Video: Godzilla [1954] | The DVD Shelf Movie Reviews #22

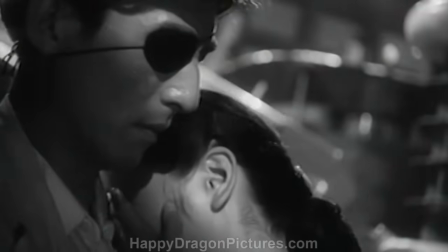Amiko reacts in horror to what she sees, although interestingly enough, we the audience aren't yet granted access to Sirizawa's revelation.
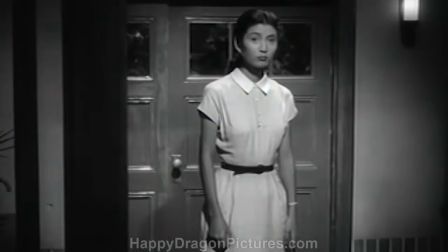Before she can break off the engagement, Amiko leaves in a distressed state, swearing to Sirizawa that she won't tell a soul about what she just witnessed.
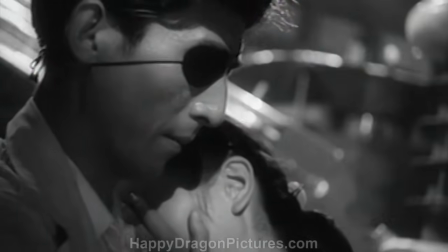The scene completely leaves you hanging where you're left wondering what Dr. Sirizawa could have possibly done that made Amiko react in such an over-the-top way.
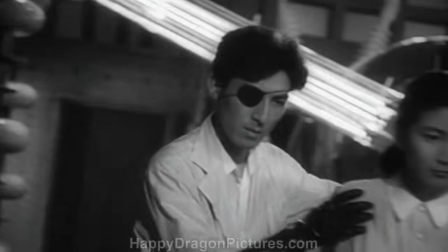Aside from Dr. Yamani, Dr. Sirizawa has to be probably the most intriguing human character in the movie, even though we aren't fully introduced to him until about halfway through.
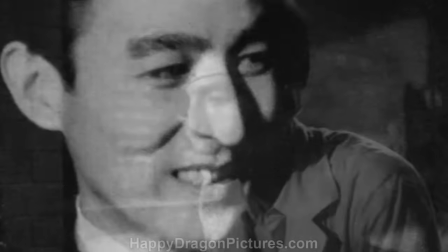Then up-and-coming Touhou actor Akihiko Harada plays Dr. Sirizawa as if the weight of the world rests on his shoulders,
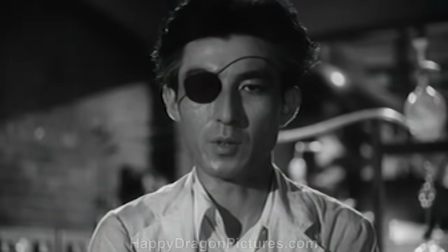and sadly, as it turns out, it kinda does.
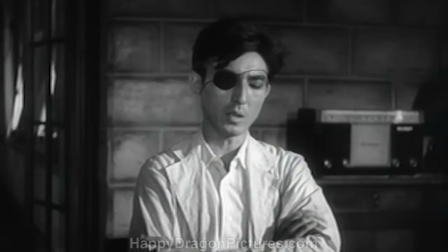At first glance, the fact that he's wearing an eye patch can come off as a bit cheesy, but once you learn that it was an injury he sustained during the war,
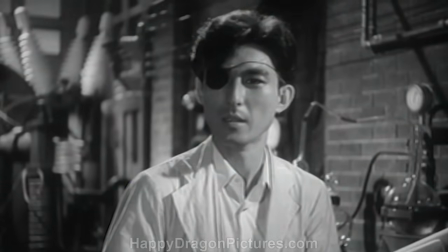well to me that just adds so many extra interesting layers to his character's mysterious backstory.
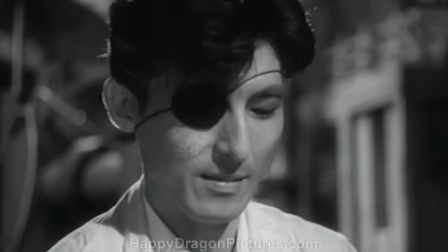That one simple piece of information really gives you a fair amount of insight into his grim personality and only adds to Sirizawa's tragic nature.
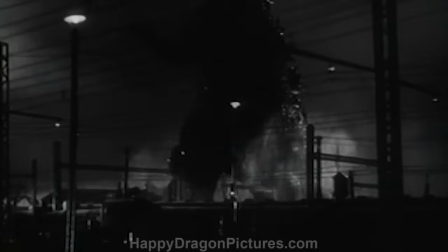What we're treated to next are two special effects heavy and history making action sequences where Godzilla comes ashore to ravage downtown Tokyo.
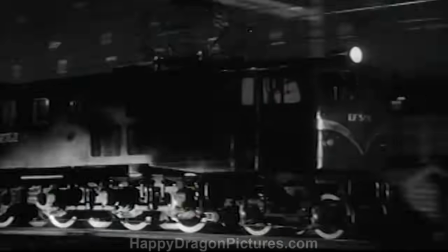The Godzilla suit and Eiji Tsuburaya's painstaking miniature work fused together to create two unforgettable
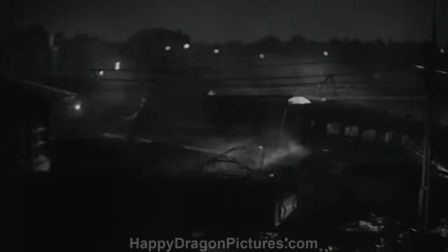action set pieces that pushed the limits of what early 1950s-era special effects were capable of.
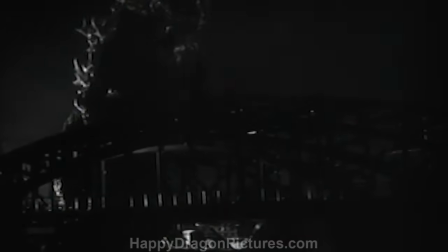The decision to shoot on black-and-white film may have been for budgetary reasons, but artistically it adds an expressively dark and ominous tone to the movie,
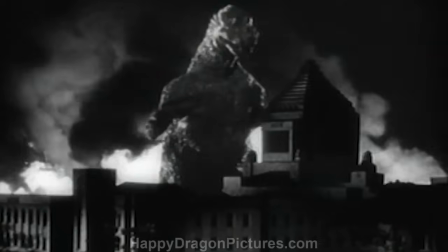and also helps to enhance the look of the primitive special effects by keeping many of the imperfections concealed in shadow.
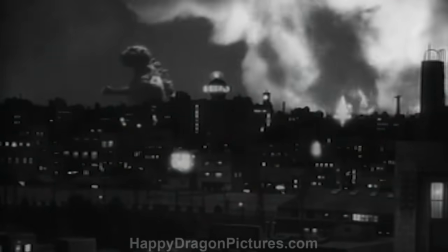As an outsider looking in, Godzilla roaming the streets of Tokyo always seemed to be the most defining aspect of these movies to me.
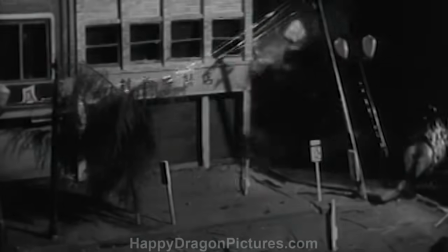You think Godzilla, you think Tokyo and flames and rubble.
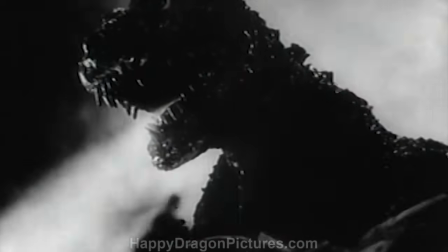And even though these well-staged scenes are probably the most intense from this movie, what struck me was that they only take up a small fraction of the story.
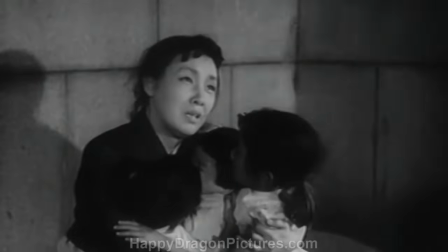The movie has already proven that it's much more than your typical monster flick,
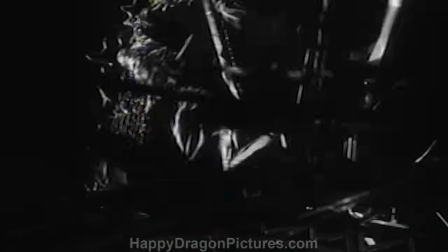but But these iconic scenes have become so memorable that they still make Godzilla a true monster movie through and through,
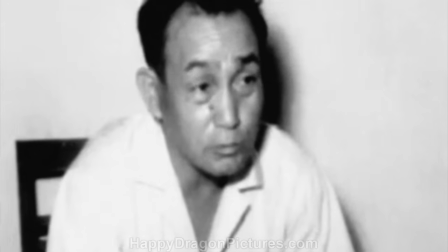and an influential one at that. Special effects supervisor Eiji Tsuburaya truly outdid himself by proving that
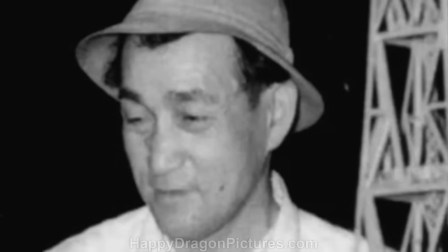he was able to cleverly execute pretty much any of the visual effects challenges thrown at him,
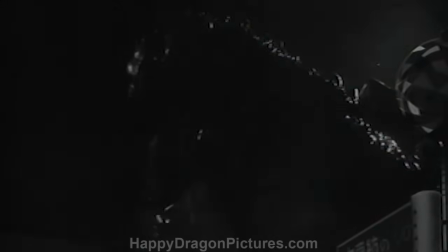because before the age of computer animation, everything had to be planned out in great detail since it all had to be done practically.
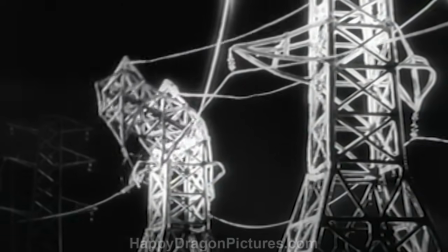Whether it was shining hot studio lights on miniature wax transmission towers to make them melt,
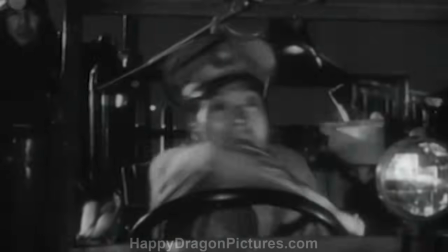or using trick editing and stop-motion animation to show a fire truck being side-swiped. Okay, so maybe not every effect holds up, but to me, there will always be a charm and creativity to practical effects such as these.
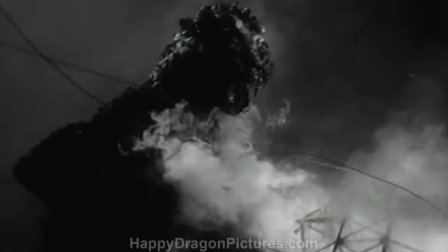When watching an older movie like this, you know that the filmmakers didn't have computer animation at their disposal,
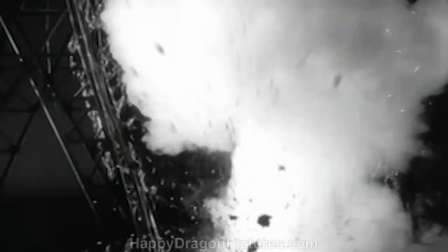which forced the effects crew to come up with some rather innovative ways of illustrating Godzilla's destruction. Now, I believe I've touched on this in previous episodes, about how spoiled we are in this age of computer-generated imagery.
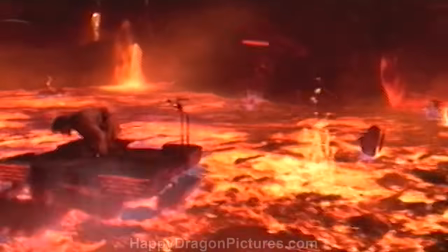Filmmakers can now do any crazy thing they dream up, and as a result, some movies just don't seem to have any restraint anymore.
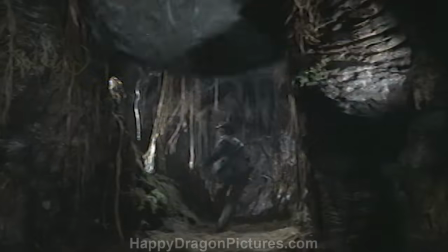Sometimes it can work, but many times it can become unintentionally cartoonish. I just think back to examples like the first three Indiana Jones movies versus the newer one.
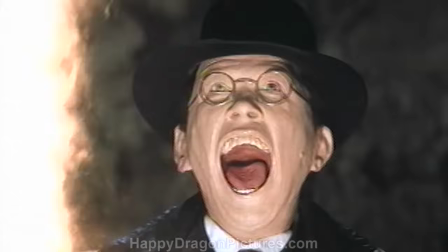The first three hold up so well because even though the special effects were imaginative,
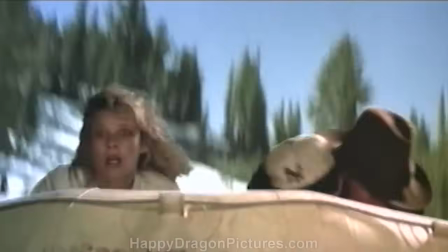there was still a down-to-earth feel to them because they could only really do what 1980s-era practical effects allowed them to do.
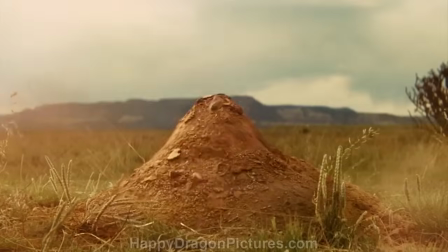Then Kingdom of the Crystal Skull comes along in 2008, and now all of a sudden we have computer-animated prairie dogs,
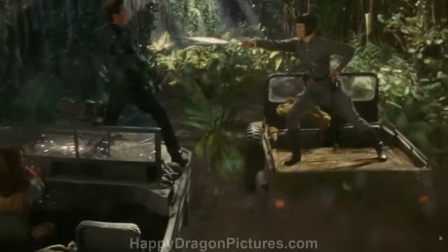monkeys, and ridiculously over-the-top green-screen action sequences that more make my eyes roll than they do thrill me.
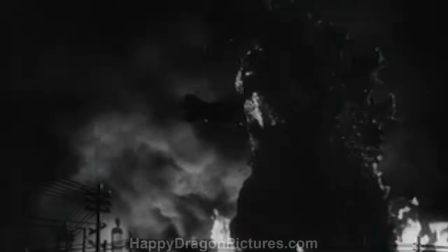I think Godzilla works because the movie is clearly of a certain era,
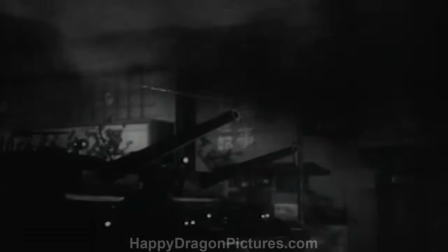but the artistic cleverness behind the execution of the visual effects highly outweighs their somewhat crude and dated look.